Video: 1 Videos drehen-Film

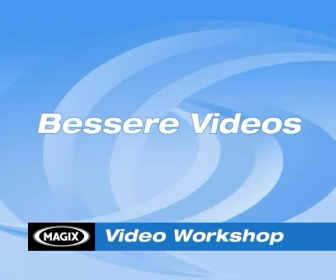6s
Magix Video Workshop. Tipps und Tricks für bessere Videos.
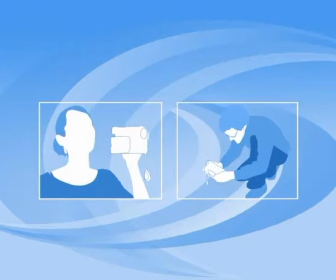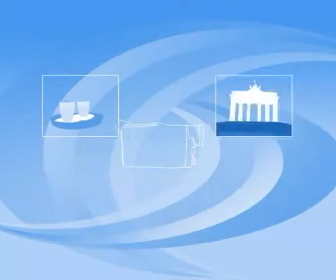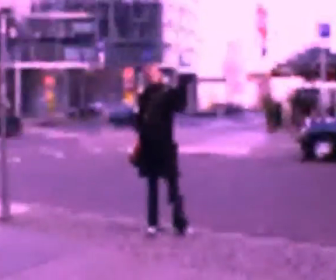21s
Lassen Sie sich nicht vom Motiv überfordern. Drehen Sie erst, wenn die Kamera bereit ist.
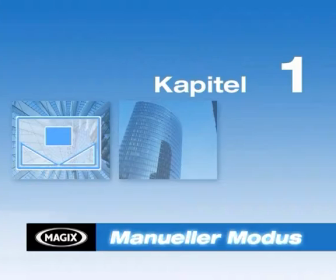29s
Kapitel 1. Filmen im manuellen Modus.
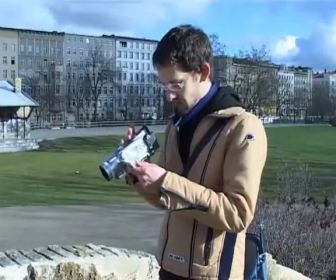36s
Als erstes muss man sich die Frage stellen, ob man im automatischen Modus oder im manuellen Modus drehen möchte.
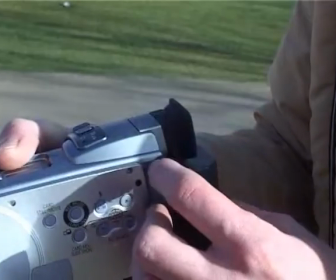43s
Dieser Entscheid hängt individuell von Ihren Ansprüchen an den Film ab.
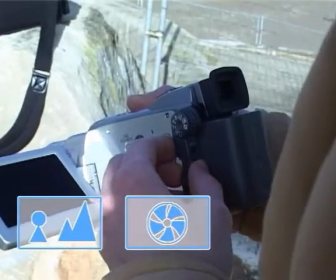47s
Im automatischen Modus werden die Einstellungen für Schärfe, Blende und Weißabgleich automatisch an das aktuelle Bild angepasst.
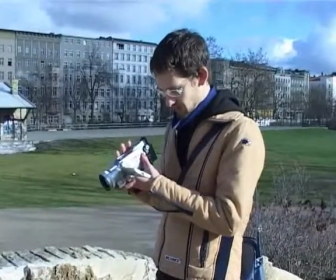54s
Da sich beim Film, anders als beim Fotografieren, der Bildinhalt verändert, verändern sich im automatischen Modus auch die Einstellungen während einer Aufnahme.
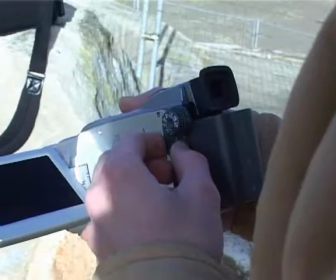63s
Das ergibt technisch unsaubere Bilder. Um gute Ergebnisse zu erhalten, ist der manuelle Modus empfehlenswert.
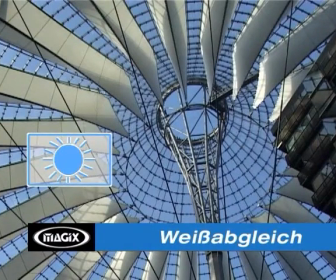72s
Wichtig ist der richtige Weißabgleich. Die Kamera bietet automatische Voreinstellungen wie Tageslicht oder Kunstlicht an.
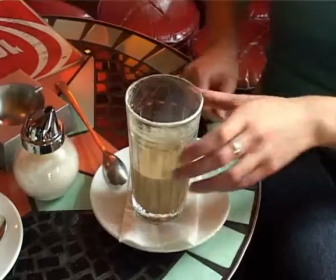80s
Der richtige Weißabgleich verhindert unrealistische Farben oder Farbsprünge. Bei besonderen Lichtverhältnissen lohnt es sich, weiß manuell zu bestimmen.
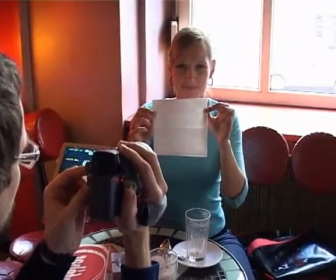90s
Dazu benötigt man eine weiße Fläche. Zoomen Sie in die weiße Fläche, bis diese das gesamte Bild füllt.
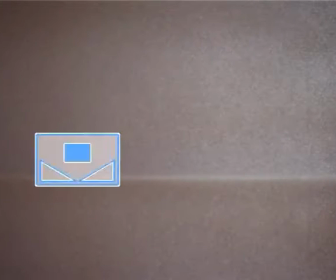97s
Drücken Sie jetzt die Weißabgleich-Taste der Kamera, bis das Symbol nicht mehr blinkt.
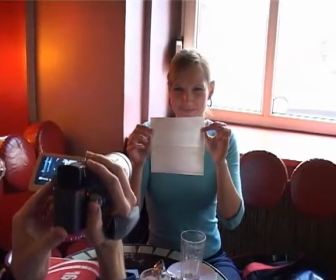102s
Jetzt ist in der gegebenen Lichtstimmung der Farbton weiß definiert.
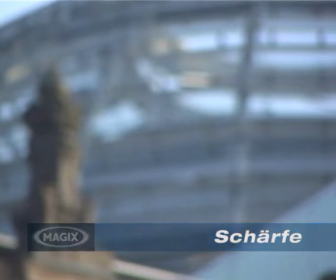108s
Die Schärfe wird am besten auf einem Bildpunkt fest eingestellt. Das vermeidet Pumpen und ergibt ein klares Bild.
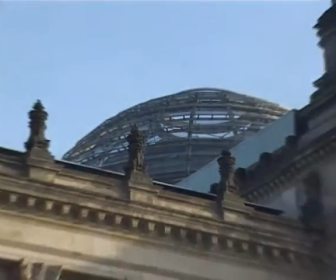115s
Die Schärfe sollte immer auf dem wichtigsten Element im Bild liegen.
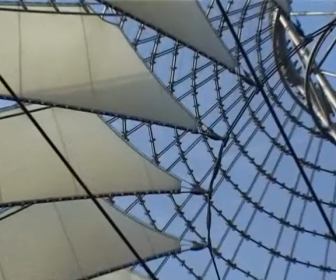121s
Zoomen Sie so nah wie möglich in das Motiv hinein und stellen Sie erst dann scharf.
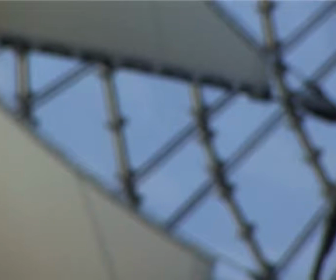127s
Dazu nutzen Sie am besten die Autofokus-Funktion Ihrer Kamera. Wenn das Motiv scharf gestellt ist, schalten Sie die Autofokus-Funktion aus.
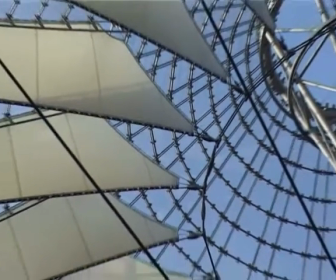136s
Die Schärfe ist nun fest auf das vorgesehene Motiv eingestellt. Zoomen Sie wieder zurück und wählen Sie den geeigneten Bildausschnitt.
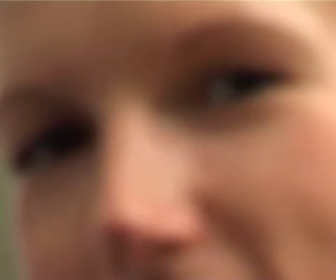145s
Beim Filmen von Personen sollten Sie immer auf die Augen scharf stellen.
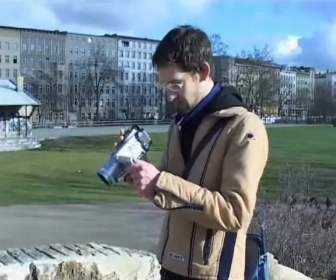152s
Ist die Kamera eingerichtet, kann man mit dem Sammeln von Bildern beginnen.
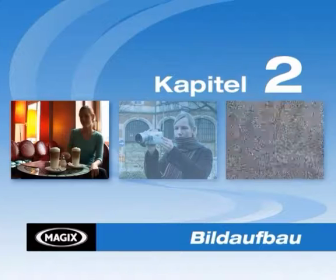165s
Kapitel 2 Der Bildaufbau Ein interessanter Bildaufbau kann schon über einfache Gestaltungsregeln erreicht werden.
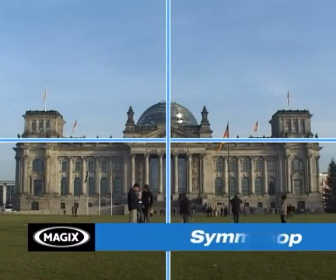175s
Symmetrie drückt Ruhe aus. Dabei ist darauf zu achten, dass ein symmetrisches Bild auch wirklich symmetrisch ist.
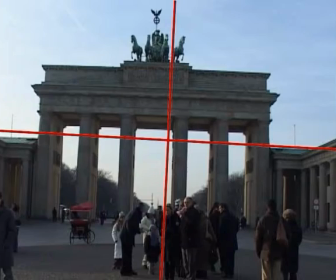181s
Bei einer Verschiebung der Achse kann leicht der Eindruck von gewollt, aber nicht gekonnt entstehen.
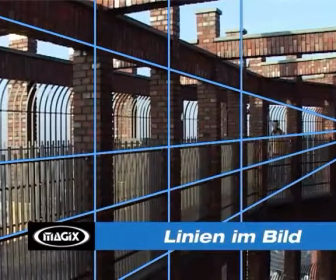187s
Neben der Symmetrie kann man auch mit Linien im Bild arbeiten. Dabei haben Linien im Bild den Effekt, dass sie den Blick des Betrachters im Bild führen.
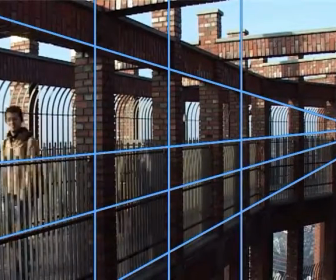196s
Sie schaffen einen Zusammenhalt der einzelnen Bildelemente. Besonders Diagonalen erzeugen Spannung.
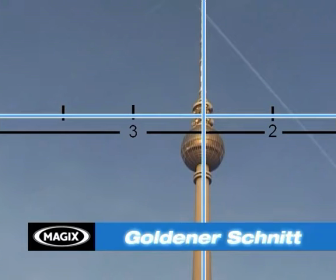203s
Der goldene Schnitt bezeichnet ein Teilungsverhältnis von 3 zu 2 in der Bildgestaltung.
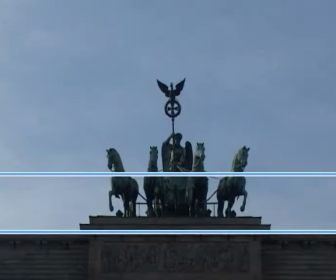209s
Dieses Teilungsverhältnis wird vom Menschen als besonders harmonisch empfunden.
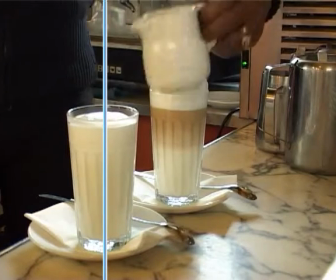213s
Beim goldenen Schnitt wird das Hauptmotiv der Einstellung nicht in den Mittelpunkt des Bildes gelegt.
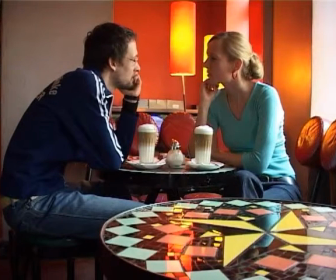219s
Zu mehr Tiefe kommt man in der Bildgestaltung, indem man das Bild in Vorder-, Mittel- und Hintergrund aufteilt.
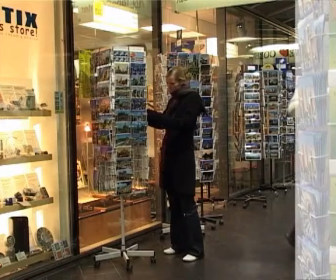228s
Man schneidet ein Objekt im Vordergrund an und schafft so einen Rahmen für das Bild.
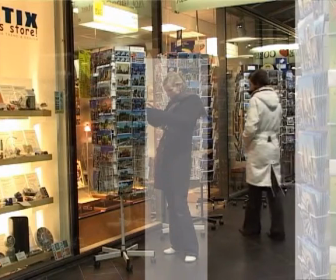233s
Auf dem Motiv im Mittelgrund liegt die Schärfe. Ein unscharfer Hintergrund schließt das Bild ab.
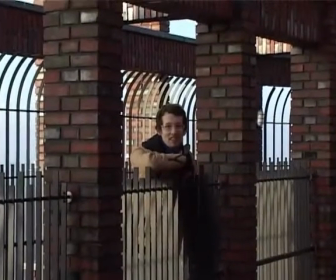240s
Versuchen Sie Personen so schön wie möglich abzubilden. Reden Sie mit den Darstellern.
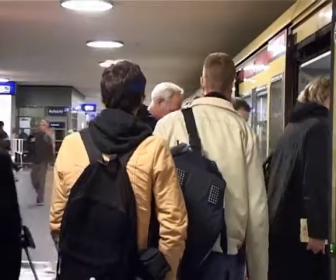247s
Ermuntern Sie sie zu lächeln und nehmen Sie ihnen die Angst vor der Kamera.
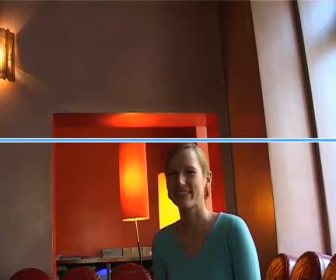253s
Rücken Sie die Person ins rechte Licht- und Bildverhältnis. Die Augen sollten immer oberhalb der Bildmitte liegen.
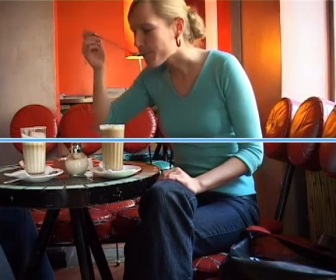259s
Der Kopf sollte nicht angeschnitten sein.
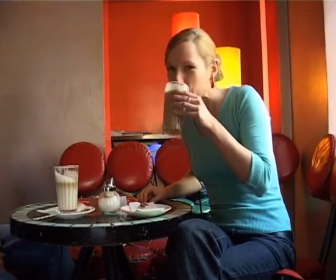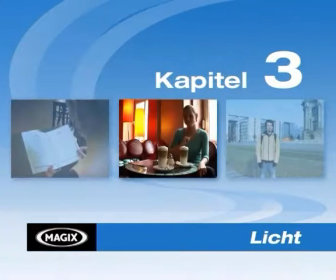270s
Kapitel 3 Das richtige Licht Das richtige Licht ist beim Filmen essentiell.
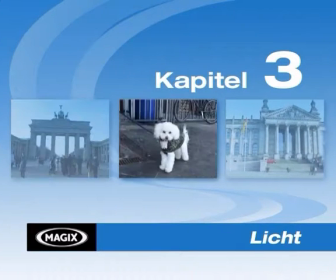277s
Es gibt grundsätzliche Regeln, die ohne großen Aufwand schöne Lichtstimmungen schaffen.
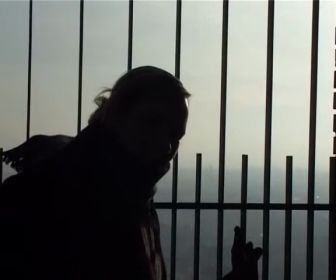283s
Vermeiden Sie Gegenlichtaufnahmen. Wollen Sie eine Aufnahme gegen das Licht filmen, dann sollten Sie die Blende manuell regulieren.
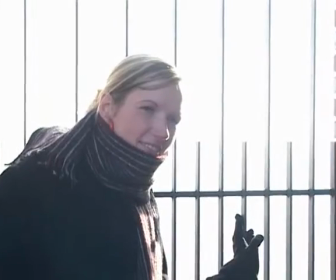290s
Das heißt, Sie öffnen die Blende so weit, bis das Motiv im Vordergrund richtig belichtet ist.
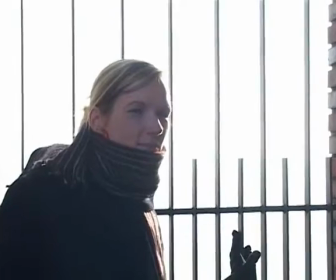296s
Der Hintergrund überstrahlt in diesem Fall.
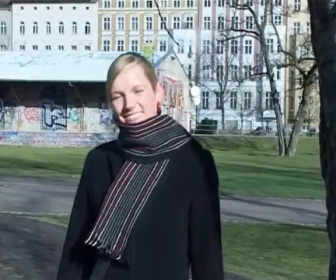299s
Achten Sie auf ungünstige Schatten, zum Beispiel auf den Gesichtern der gefilmten Personen und versuchen Sie, Ihr Bildmotiv ins richtige Licht zu stellen.
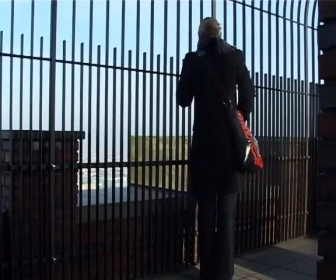307s
Achten Sie auch auf die Position der Personen im Bild. Es ist schöner, Personen von vorne oder seitlich zu filmen.
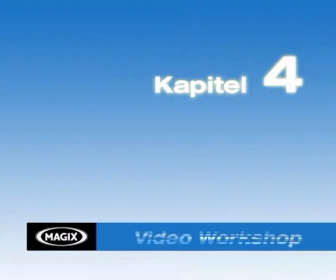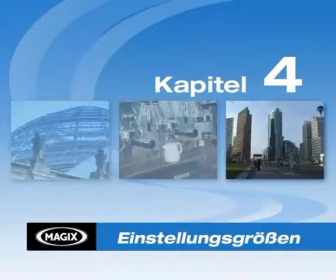321s
In der Kameraarbeit unterscheidet man grundsätzlich zwischen festen Einstellungen und bewegter Kamera.
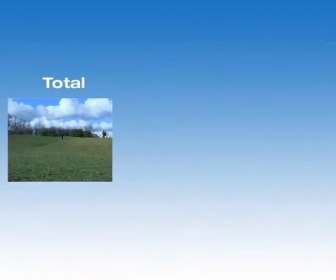328s
Die Einstellungsgrößen werden unterteilt in Total, Halbtotal, Halbnah, Nah, Groß und Detail.
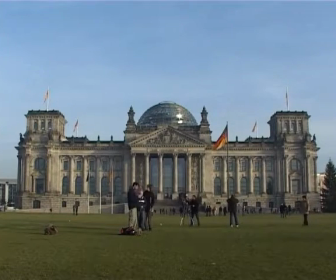341s
Totale und halbtotale Aufnahmen bieten die Möglichkeit der Orientierung und stimmen den Zuschauer auf den Film ein.
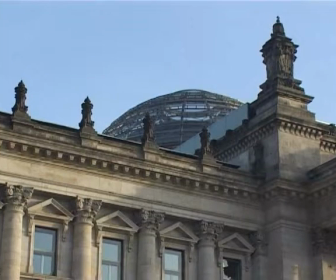348s
Der Wechsel zwischen unterschiedlichen Einstellungsgrößen entspricht der natürlichen Wahrnehmung unseres Auges.
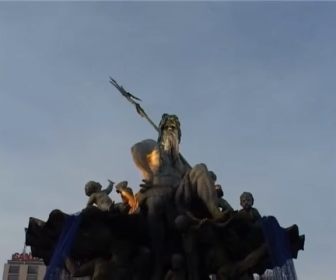354s
Dem Zuschauer fällt es dadurch leichter, den Film aufzunehmen. Es ist wichtig, Details zu filmen. Diese bringen den Zuschauer näher an das Geschehen. Verwenden Sie das Modell Schuss-Gegenschuss.
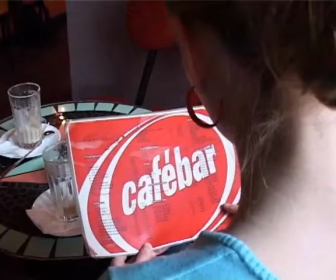372s
Durch die Auflösung Schuss-Gegenschuss lassen sich Verbindungen herstellen.
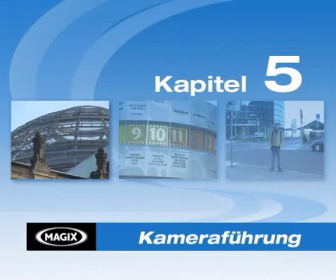379s
Kapitel 5 Kameraführung Eine gute Kameraführung führt zu guten Ergebnissen.
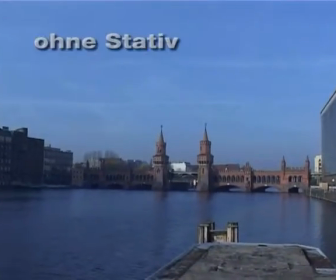389s
Bei fast allen Einstellungen empfiehlt es sich, ein Stativ zu nutzen. Verwackelte Aufnahmen wirken unprofessionell und strengen das Publikum an.
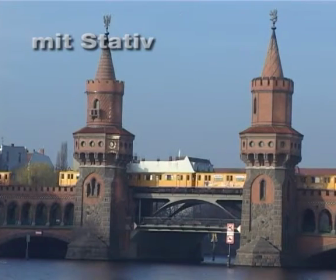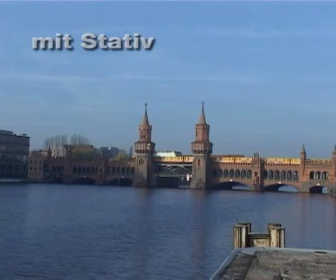402s
Ist kein Stativ vorhanden, lohnt es sich nach alternativen Stabilisierungsmöglichkeiten für die Kamera zu suchen.
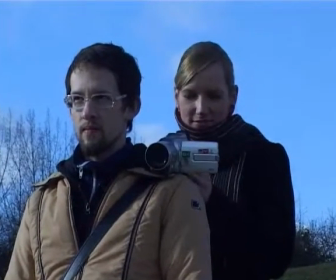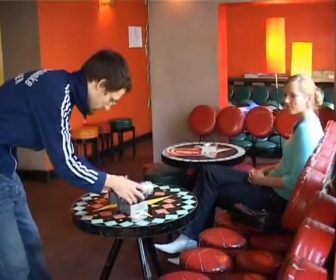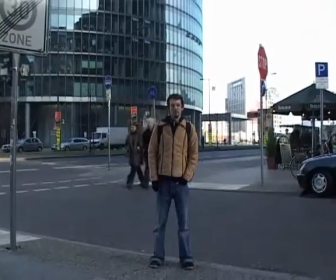421s
Ein Schwenk ist eine spannende Abwechslung zu festen Einstellungen.
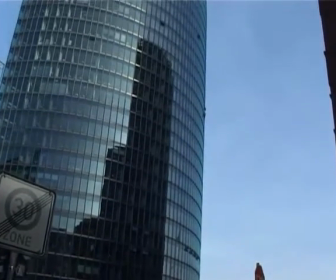425s
Dabei schafft ein Schwenk Beziehungen zwischen verschiedenen Motiven und erweitert den Bildausschnitt.
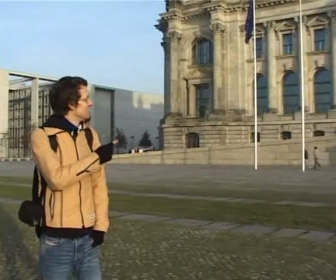431s
Über den Schwenk kann man dem Zuschauer einen besseren Einblick in die Situation geben.
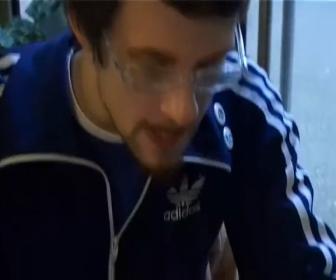440s
Dabei sollte man beachten, dass nicht zu schnell geschwenkt wird, um dem Zuschauer das Erfassen des Motivs zu ermöglichen.
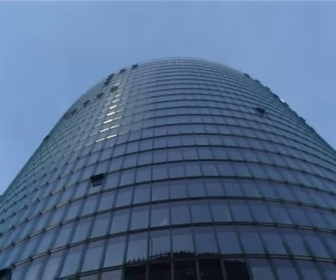447s
Wichtig ist auch, dass man Anfangs- und Endbild des Schwenks einige Zeit stehen lässt.
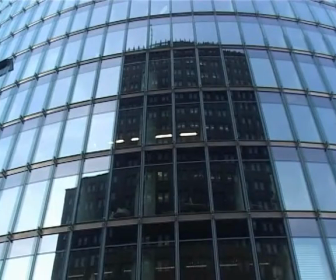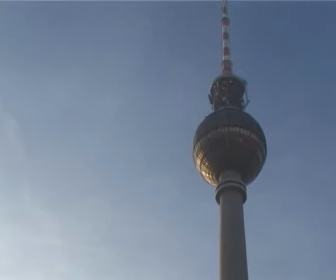461s
Vermeiden Sie Zoomen, während Sie filmen. Nehmen Sie sich die Zeit, den gewünschten Bildausschnitt zu suchen und drücken Sie erst auf den Rekordknopf, wenn Sie nicht mehr zoomen.
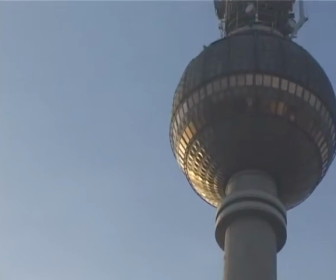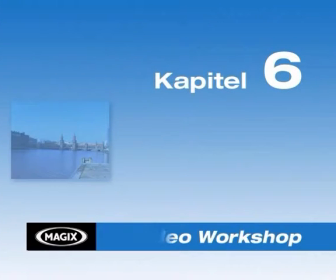481s
Kapitel 6 Perspektiven
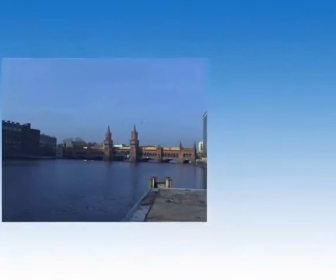488s
Beim Filmen gibt es drei grundlegende Perspektiven. Augenhöhe, Vogelperspektive und Froschperspektive.
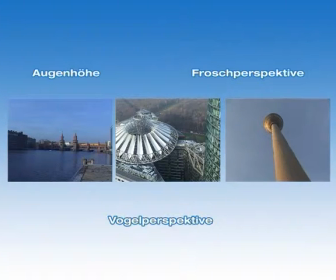496s
Ein Wechsel der Perspektive bringt interessante Bilder und so die Aufmerksamkeit des Zuschauers.